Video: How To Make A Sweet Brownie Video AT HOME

What's up everyone? Today we have such an exciting video we're filming. Big ass brownies. We have 8 pounds of brownies in this studio right now that smell way too good. Oh, I don't know if you guys can see that properly. We're gonna make a fun commercial. It's gonna be colorful, it's gonna be upbeat, it's gonna be fun. Let's do it.
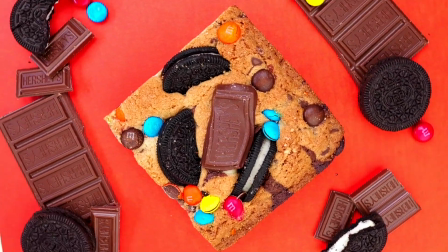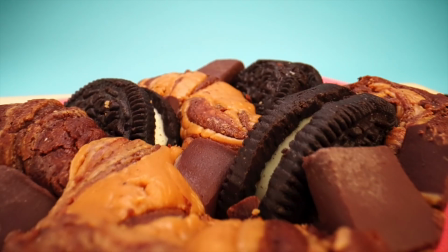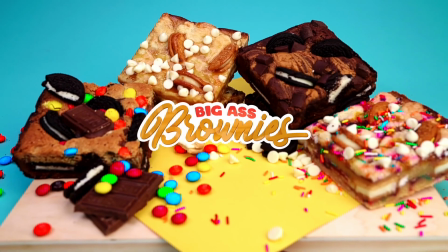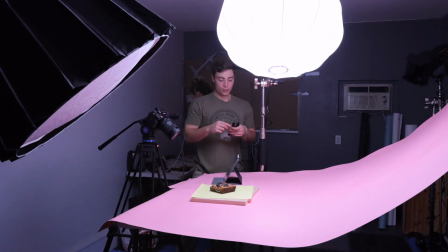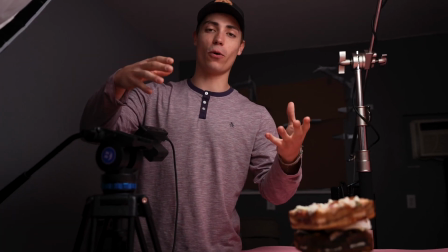[0:58]
For the first shot, we're stacking all the 4 different kind of brownies, and then it's gonna go to the beat.
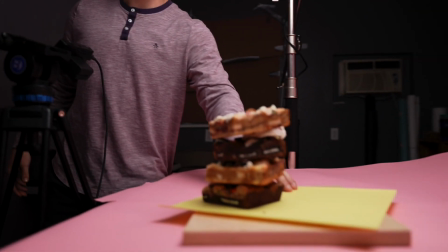[1:03]
So there's 4 big beats before the song really starts, and it's perfect. We have 4 brownies. So we stacked them up, made it look a little cool, a little uneven,
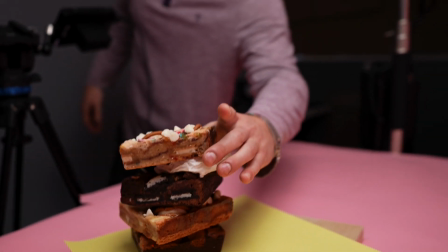[1:11]
added a little paper towel to give this top brownie, which we think is the most fun looking brownie, like a little bit more up.
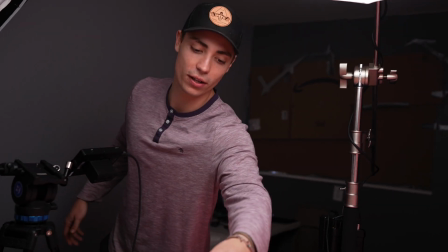[1:19]
Well, so you can see the whole top side a little bit better in the video. That's why we got this. Obviously you can't see it in the final product.
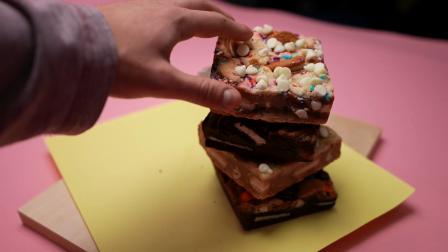[1:25]
Look at how beautiful this is. That's a big ass brownie. It looks so good.
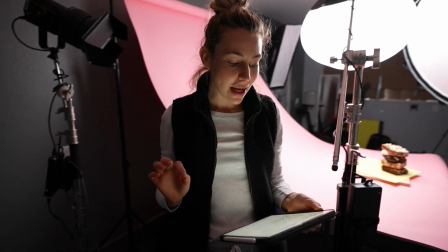[1:37]
Okay, so the second shot we're gonna do is gonna be the caramel brownie. So I'm thinking drizzle, kind of you see the camera, the drizzle falls, and then a really close up of the caramel drizzling down the side of the brownie. So it's gonna be 2 shots. Let's do it.
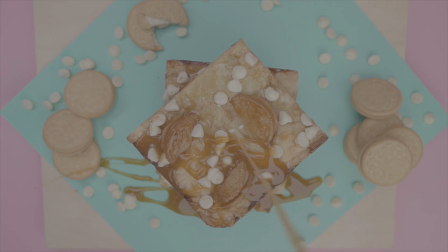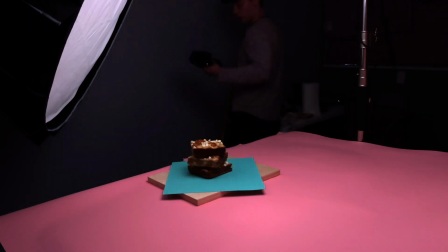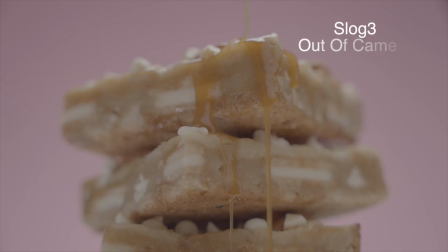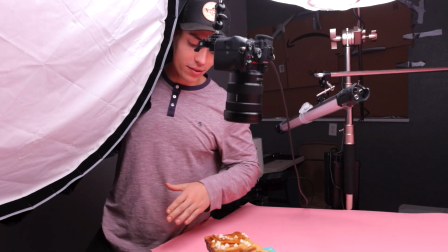[2:12]
We did a caramel drizzle top down, and then we did a second one of it actually dripping from the side.
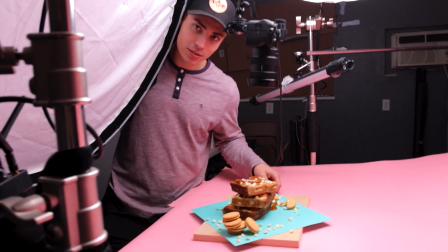[2:19]
Doesn't this look so amazing? So yummy. Look at all this caramel.
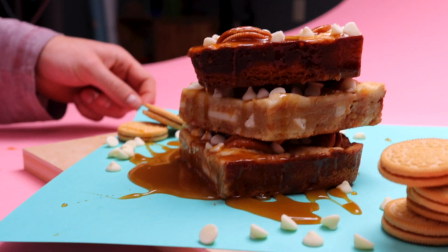[2:24]
It's like a sea of caramel over here. It's really hard not to eat this.
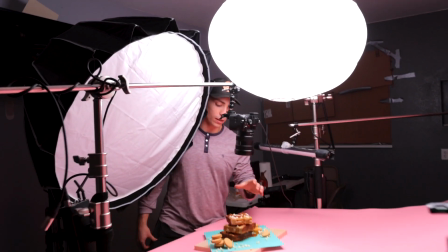[2:29]
We have the lantern as always for the backdrop and the top down. I guess it's not really backdrop for this shot.
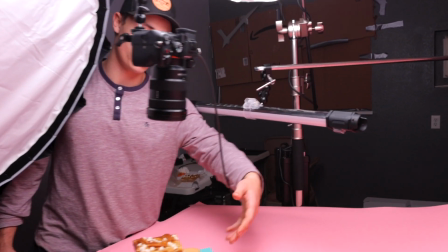[2:35]
Key light as always, and we have a nice little fill in just to help with a little bit of the light in the back area.
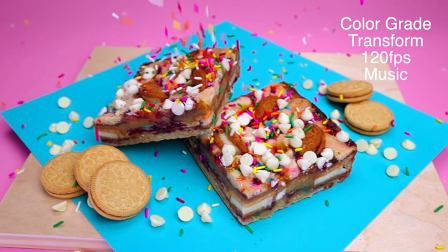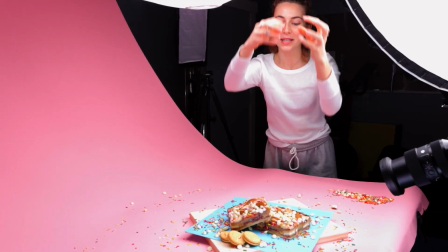[2:50]
Okay, this one, we made a little bit of a mess. It was pretty fun. We did sprinkles crashing down and then the white chocolate chips crashing down.
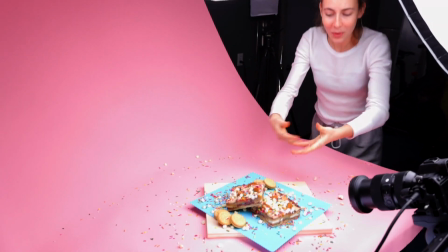[2:58]
We did 2 different angles. And we have this beautiful, colorful mess here.
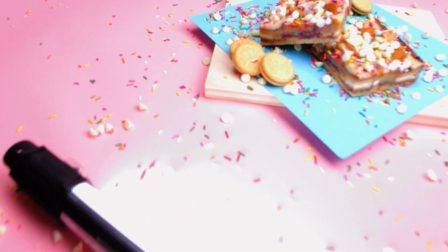[3:03]
It is such a mess.
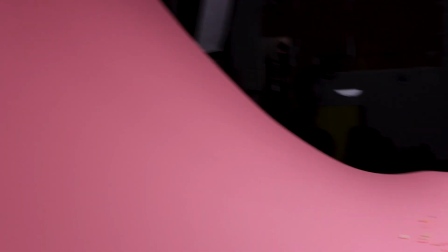[3:09]
Okay, lighting, we got 1 big light. This lantern's lighting up the background and the top light. And then this tube light here is lighting up both of these sides.
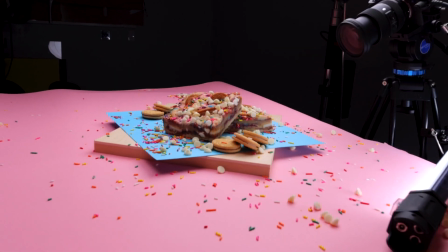[3:18]
That was the only kind of dark spot missing. Worked out perfectly.
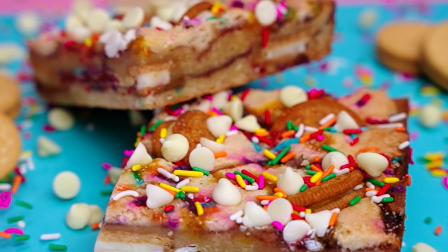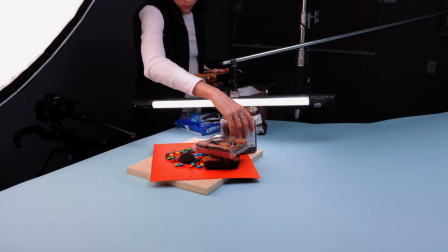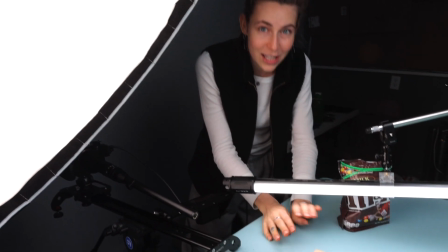[3:33]
Alright, for this shot, we have no brownie in it. It's just the crazy ingredients for the Cookie Monster brownies.
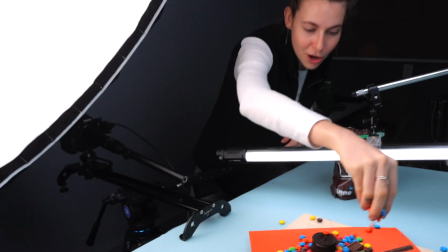[3:38]
So we got M&M's, Hershey's, Oreos, and then I took some M&M's, did a little drop, and then we had the Pro Blend slide right over.
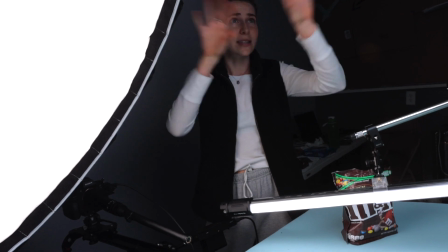[3:47]
It looks larger than life. That's beautiful. We have the same light setup that we've had pretty much for the whole thing.
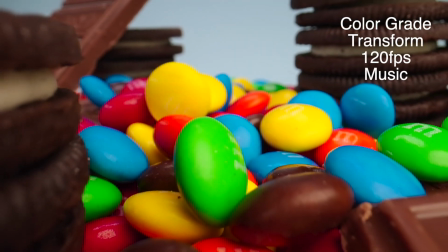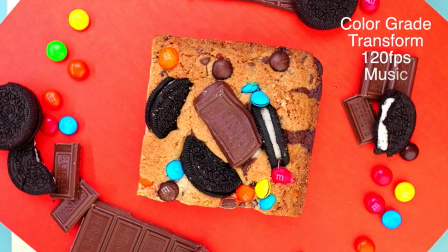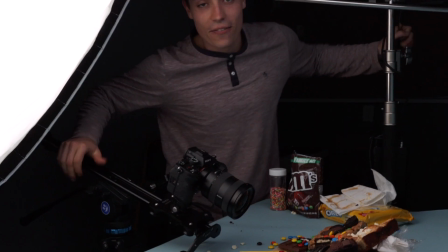[4:07]
It's the final shot.